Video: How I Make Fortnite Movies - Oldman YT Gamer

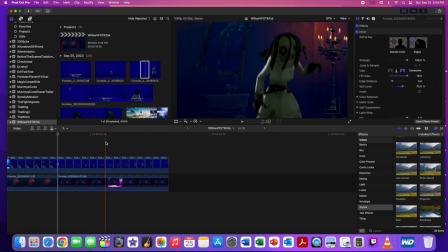511s
Okay, so this is looking really good. As you can tell, I took the blue screen clips and put them over top of those clean plates I had made.
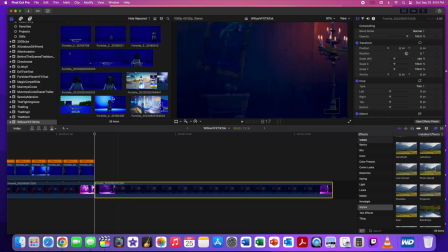521s
And matching the angle of the camera here can be kind of difficult because there really isn't any way
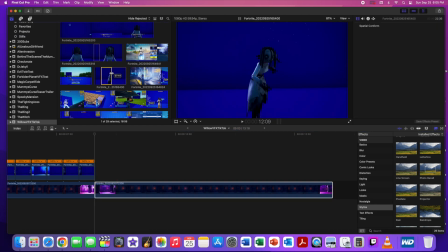527s
in Fortnite Replay or Creative to say, hey, here's XYZ coordinates and sort of program that so you know that you get the exact location of the camera from both of those clips. But so anyways, I just kind of had to freehand it and just sort of do the best I could.
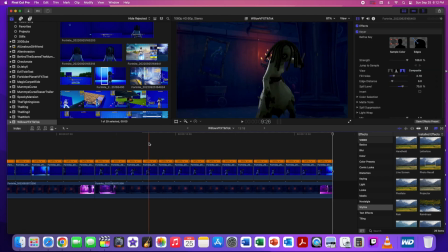546s
But as you can see here, I'm like cutting out every 10th of a second. So it gives that choppy feel to the animation that's going on with Willow. So as she walks, you get that sort of, I don't know, the strangeness that's taking effect there. It kind of messes with your mind. You're like, wait, it's not smooth. What's going on?
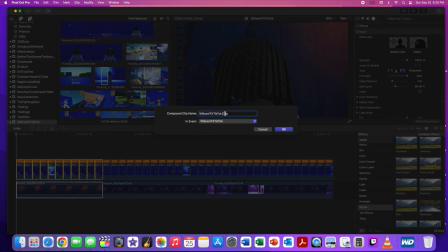565s
And adding the projector effect just to her, like I talked about earlier in the video, adding that effect,
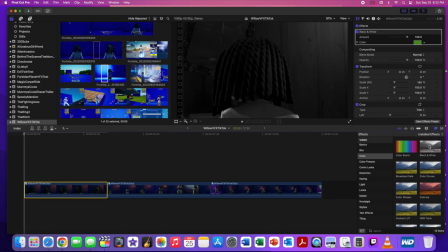573s
really adds like a freakiness to it, So, and again,
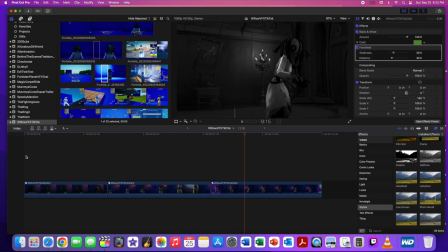577s
I'm only able to do that because of the fact that we did this in post-production using blue screen elements. All right, so here we go. We've got that cleaned up.
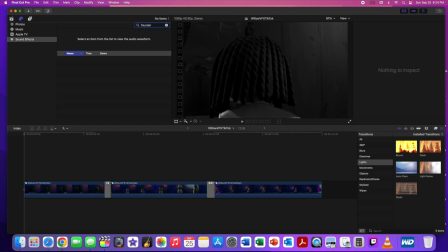586s
All right, so now that I've got all my compound clips, the effects added to the video, now it's time to add some sound effects.
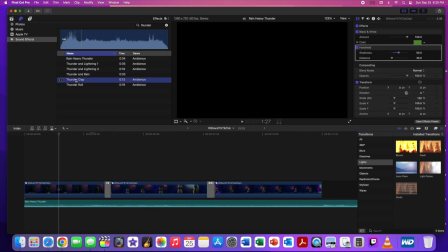594s
And this is where I add like some storm sound effects, wind and thunder and things like that to really,
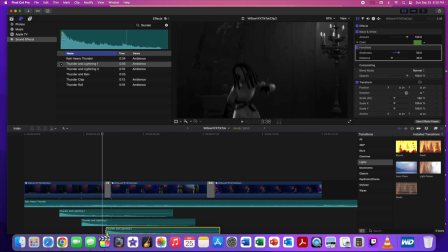601s
add that lifelike feel to it, and really sort of draw the viewer in.
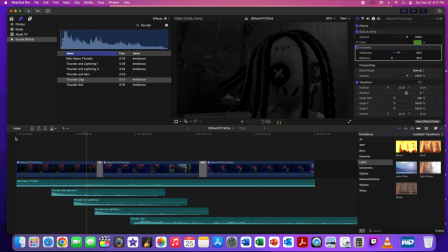607s
you know, adding all those elements together. Now you can't hear the sound here, unfortunately, because when I did this screen recording, I didn't record the sound with it.
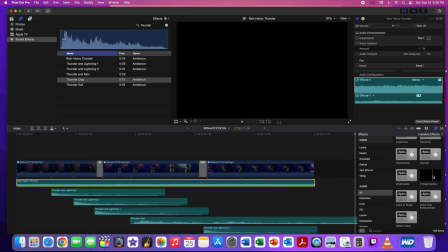616s
However, I will show you the final product, and you will be able to hear the sound with that one.
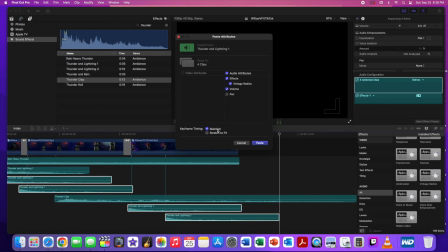623s
So putting all these elements together here, kind of going through,
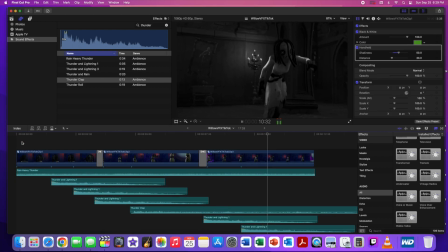627s
adding the additional effects to the sound, because I want it to sound old.
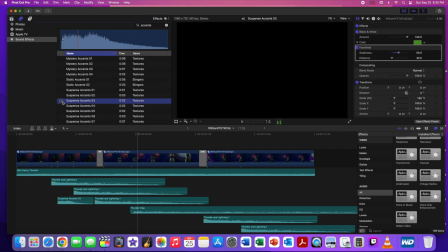632s
So it's supposed to be like from the 1930s. So obviously, you know, you don't have that crisp sounding effect that you would have in a modern movie, right?
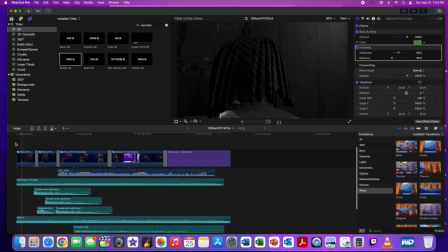641s
So this is supposed to be much older. All right, man, this is looking really good. Doesn't that look freaky? Adding in some transitions, adding in some introductory clips, and then yeah, look at this. Look at that. That is really cool. Sort of refining it and getting it ready for that finished product. Okay, it's looking really good. Okay, and here is the finished product, everybody.
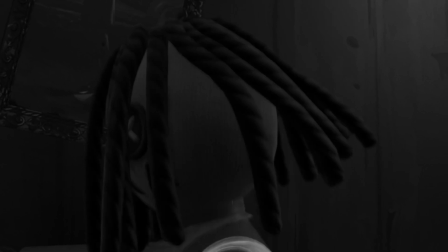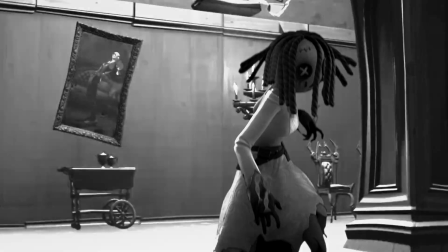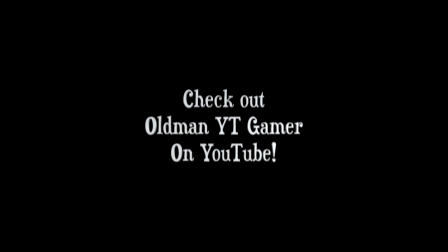All right, everyone. Now, doesn't that look cool? That is flipping awesome, isn't it? So adding in those little elements and doing some post-production visual effects allows me to do some really cool things that I wouldn't be able to do otherwise. So that was really cool, and I hope you enjoyed the video. All right, so hey, if you enjoy the content and we want you to sub us, please sub us, pretty please, with a cherry on top. And make sure you hit those notifications, and we'll see you in the next video.